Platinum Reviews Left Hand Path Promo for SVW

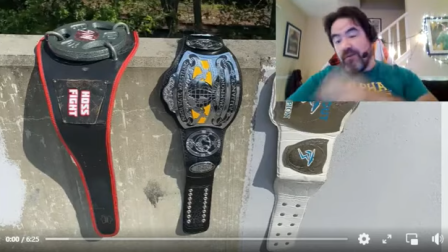0s
What's going on? Hope you're doing great. I got videos to look at. If I had the time, I would have knocked out Southern Fried's War Games match. Team Manders against Team Sexton, but I'm definitely going to get to that tomorrow at the latest.
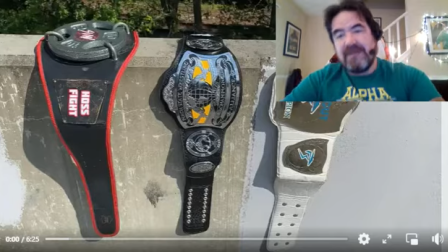21s
But this was sent to me more than I've ever received anything. two of the members of the left hand path sent it to me to look at but so did a bunch of other people including one person who i didn't even know who i wasn't even friends with on faith on facebook until they sent me this so a lot of people want me to
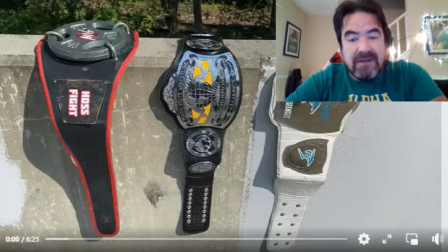41s
look at this promo i see that it's six minutes long it looks pretty righteous so let's just get
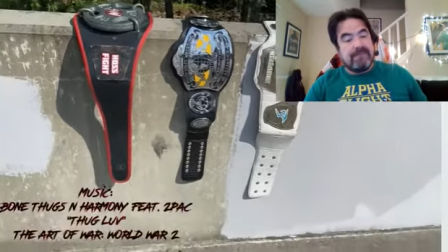47s
into it let's see what's going on with it oh
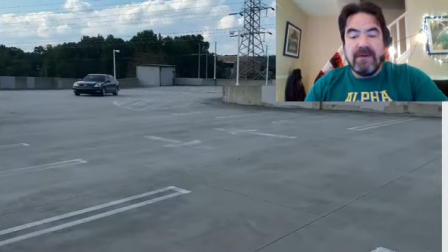55s
boy there's the music copyright that's gonna hit me
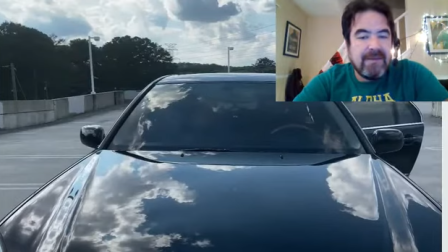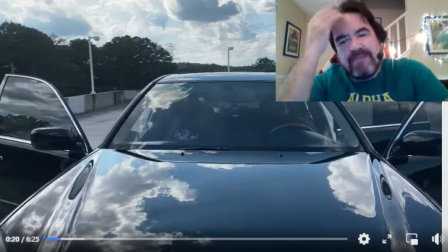68s
okay so far so good um like steve why are you stopping it nothing's even happened yet on the contrary they did something
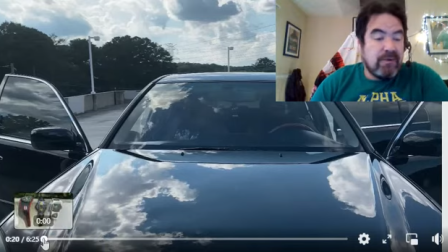77s
that's very important it's important in film work and it's important in any kind of story you're trying to tell and a promo is a story is it not
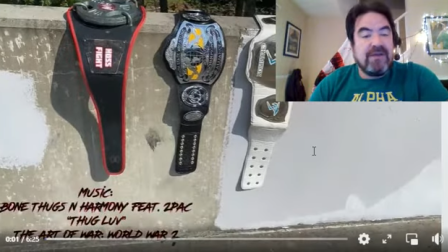87s
establishing shots. What do we know based on this? We got three title holders here, guys.
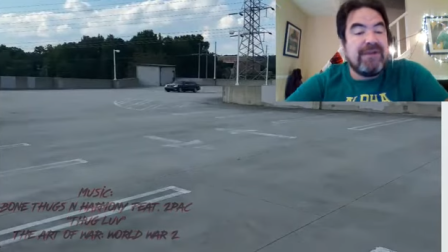93s
What else do we know? They're pulling up in the heist car. Way to hit the car wash first, guys. It's shining. It's shining. I used to be in the car wash business. I know of which I speak.
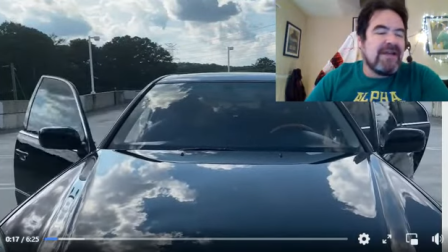107s
Look at that. Okay. Does that not look great? Does this not look great?
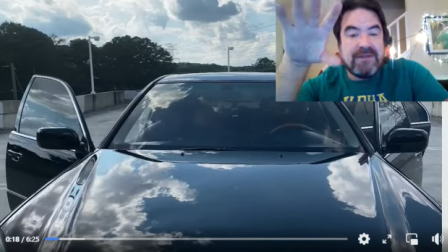113s
The sky here. I don't know who shot this. Whoever did the cinematography for this, whoever shot this, did a great job.
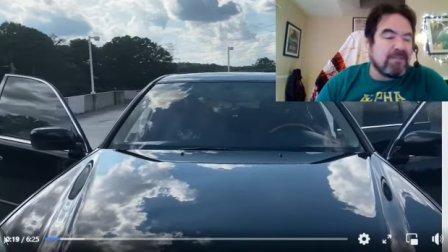122s
You got the clouds up here. It just looks expansive. It looks bigger than life.
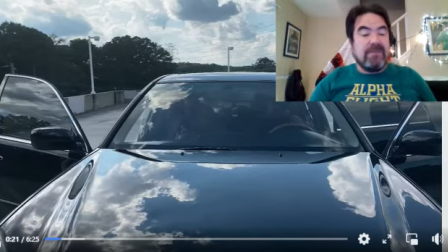128s
It invokes this feeling of it being wide open. And then the reflection off of the hood. Again, they got the car clean. That's a good move. But it really, just for this shot alone, I really love this shot.
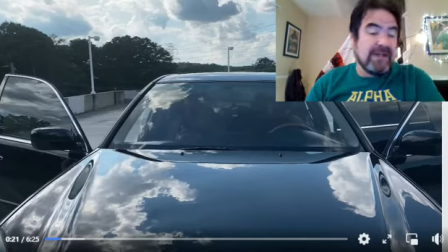143s
I really love it. So now I'm ready to listen because they care about what they're doing. They put some thought into it. They have earned my listen. That's how I approach these kind of things, and I have a feeling I'm not alone.
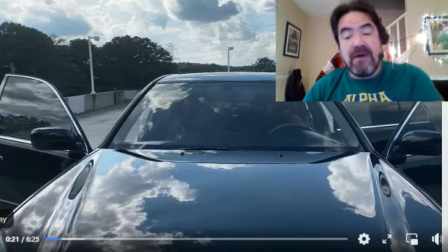158s
If this was just, you know, dude cutting a promo in his car with his phone, I'd be less inclined to want to listen to what they're going to say.
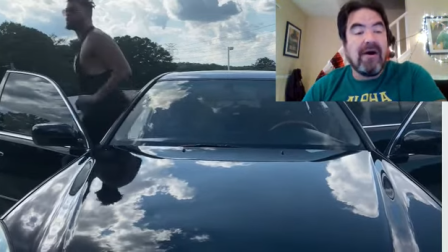166s
That's what I'm saying. Austin gets out and he's freaking a head and a half taller than Trevor
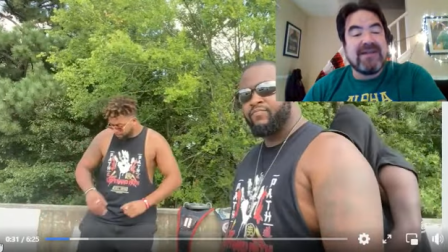176s
and here they are next to their titles I see
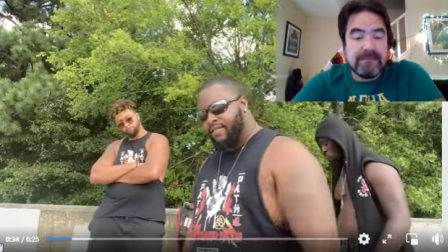181s
let's go Southern Violence and Wrestling
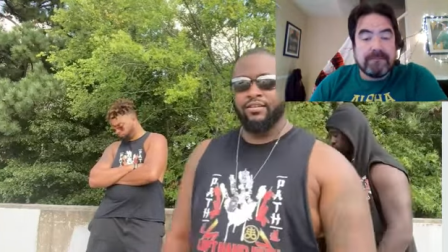188s IWTV your inaugural show
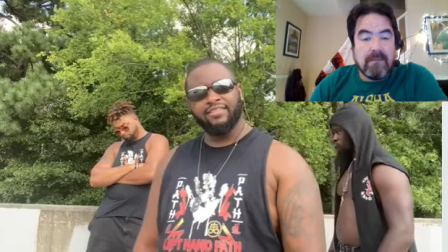193s for IWTV is called Walk the Path oh Oh, coincidence.
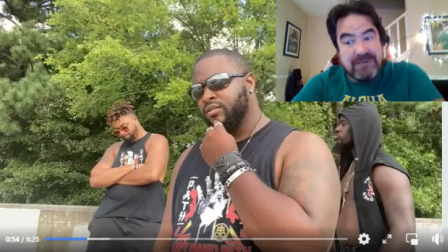202s
So their first show for IWTV is called Walk the Path. Oh, now Eric Silva, is he going to be happy about that? Is he going to be mad about that? Let's see.
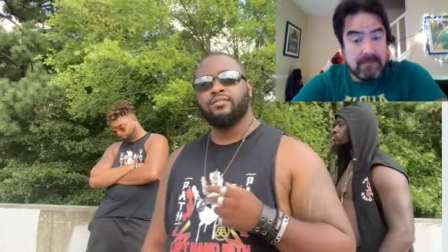216s Providence.
Great word.
Maybe.
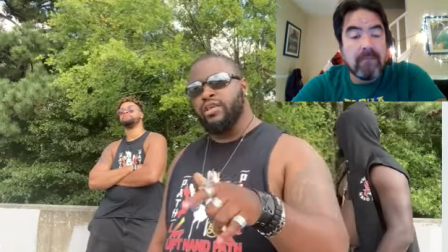222s Or maybe we just those dudes that everyone needs to see.
Oh.
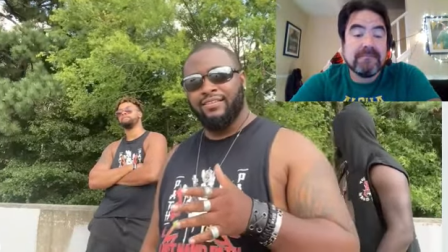228s This show has been billed as Southern violence and wrestling versus the left-hand pad.
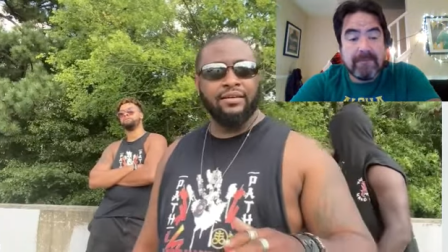236s Everything on the line for Southern violence and wrestling.
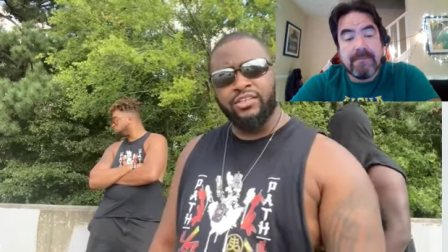244s So, I figure we'll match that energy. I figure we'll raise the stakes, too.
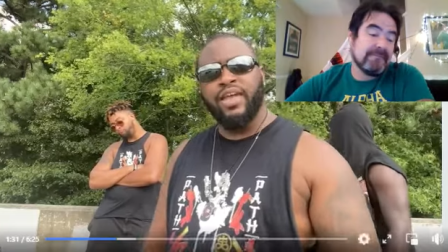250s It's only fitting that we have something on the line, too.
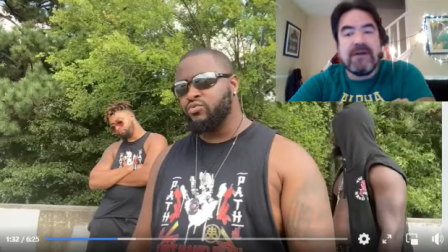252s
I've looked at a few Eric Silva promos in the past, and I've watched a few on my own that I didn't directly review like I'm reviewing this one. This is the best that I think he has done from the jump where he is clearly sort of taking control of this promo,
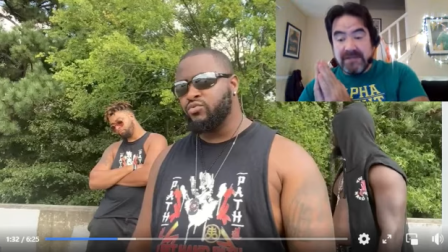270s
setting up Austin Tower and Trevor Aon for success. That's what you do when you're a great promo cutter. I know a lot of people are going to try to give me shit and say, you're saying this is great already? i think it's great he's putting over the promotion he's putting over
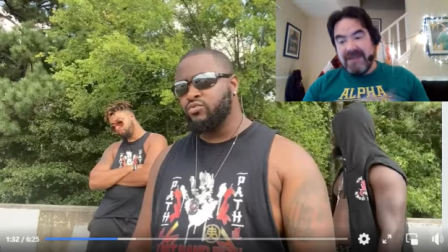289s
the main story that it's us against them and he's calm he has a kind of understated energy but he delivers everything so effectively it invites you to lean in and listen it's that cliche they always said about like arn anderson didn't yell and
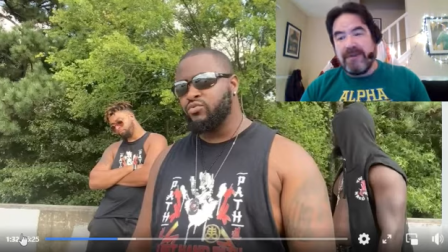306s
scream and blah blah blah but there were a lot of guys who cut promos like that who people didn't listen to it really is about the kind of it is it's about your presence that you carry through hear me wrestling people it is they're buying you so no you don't have to yell and scream but you have to be engaging
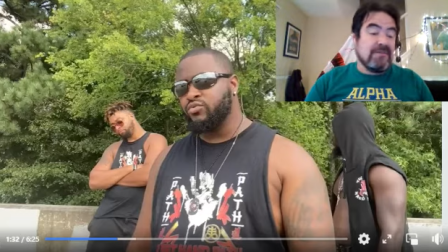325s
and i would argue that he is being engaging right so
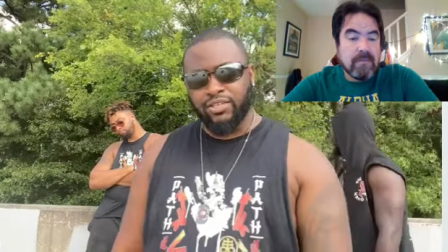332s
bobby d you listening oh i want you to pay attention to
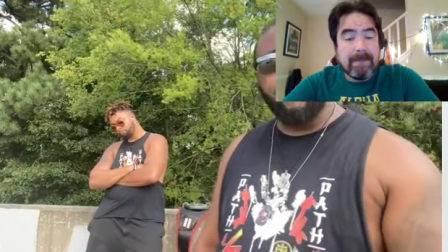339s this i may not have captured gold here at Southern Violence and Wrestling, but I have captured it elsewhere.
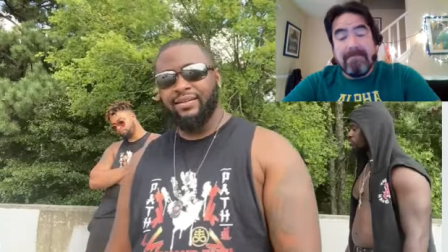345s Multiple times, might I add. But, if you're interested,
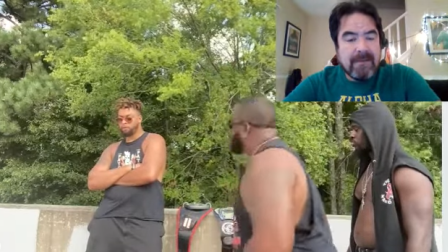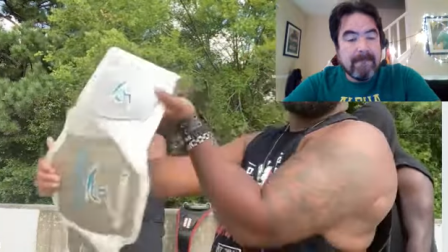358s the Pro South All-Out Championship,
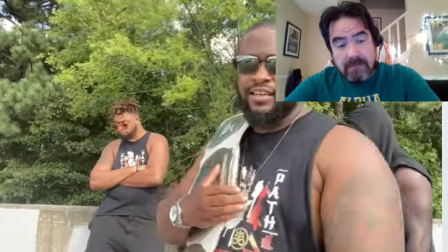365s I'll do you a favor. We'll raise the stakes. I'll put this on the line.
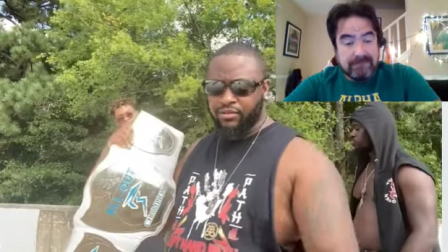372s
Oh.
But I promise you, I promise you,
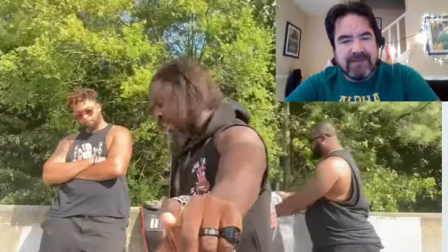381s
damn that motorcycle for being in the background when i first found out you wanted to wrestle me i thought you were trying to clout chase
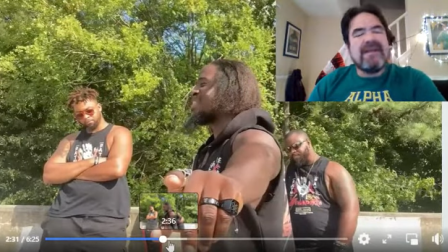389s
aaron black so he immediately trevor jumps in says whose opponent is it's a very different promo style is he looking at the camera no so do i dislike that i don't because the energy is different than Eric's even though he's not looking it's almost like it's disrespect he's talking
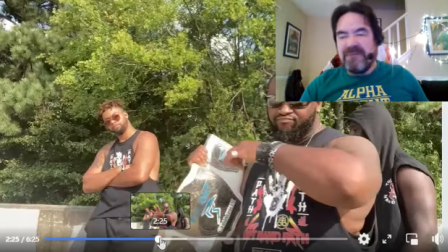409s
to Aaron Black but he's not looking at the camera I like it I like it it's impudent and I like it all right let's get back to the beginning Aaron Black when
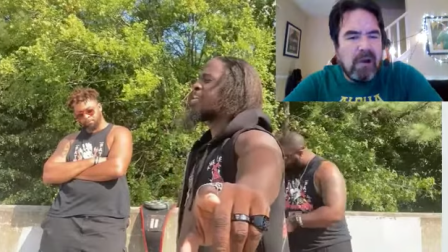418s I first found out you wanted to wrestle me I thought you were trying to clout chase oh but I ain't really got clout like that for you to be chasing
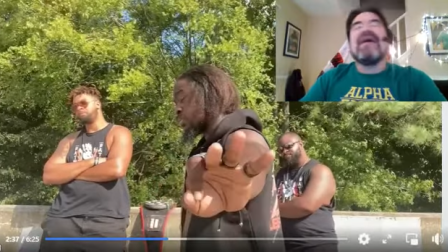424s means three things to me oh my god okay he caught me off guard I thought you were clout chasing which is something that
young people say right but then he goes like but I really got clout to chase i like it it's self-deprecating it's funny um and
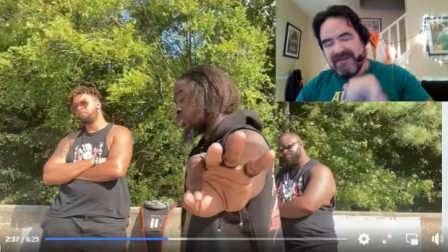439s
now he's going to get into this but these what it means the three things and i want to hear the three let's see if he brings when you set up things to do in threes expectation is it hits it hits it really hits on that last one let's see if he follows through with that promise one
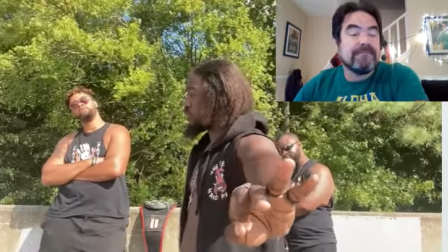458s
you really do want to test yourself to you couldn't be too happy
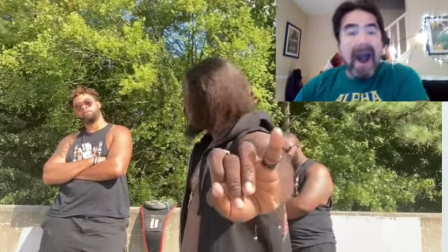464s
in your life and that leads me to three obviously have a
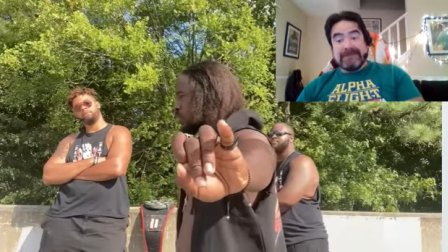470s death wish that I was here wrong I got
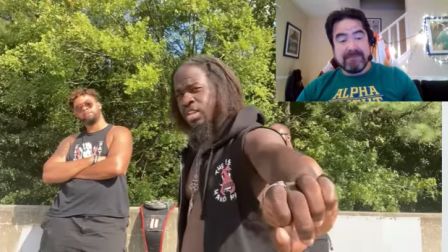474s serious I'm deeply flattered that you want to test yourself and that I'm
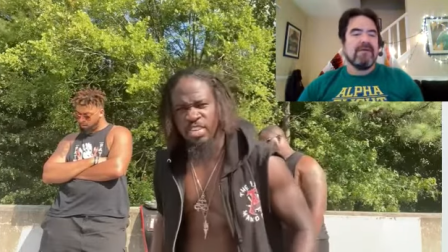479s the one that you want to test yourself against oh really really flatter
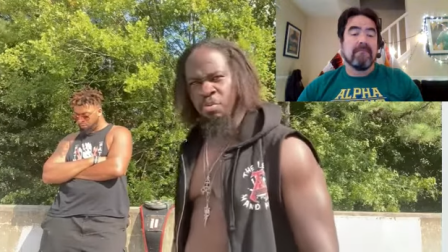483s flattery you killed and
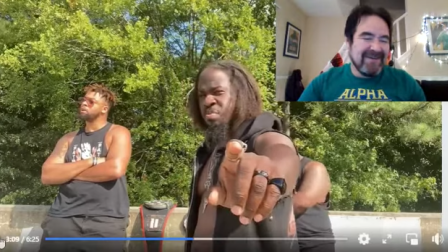489s and just to make sure.
All right.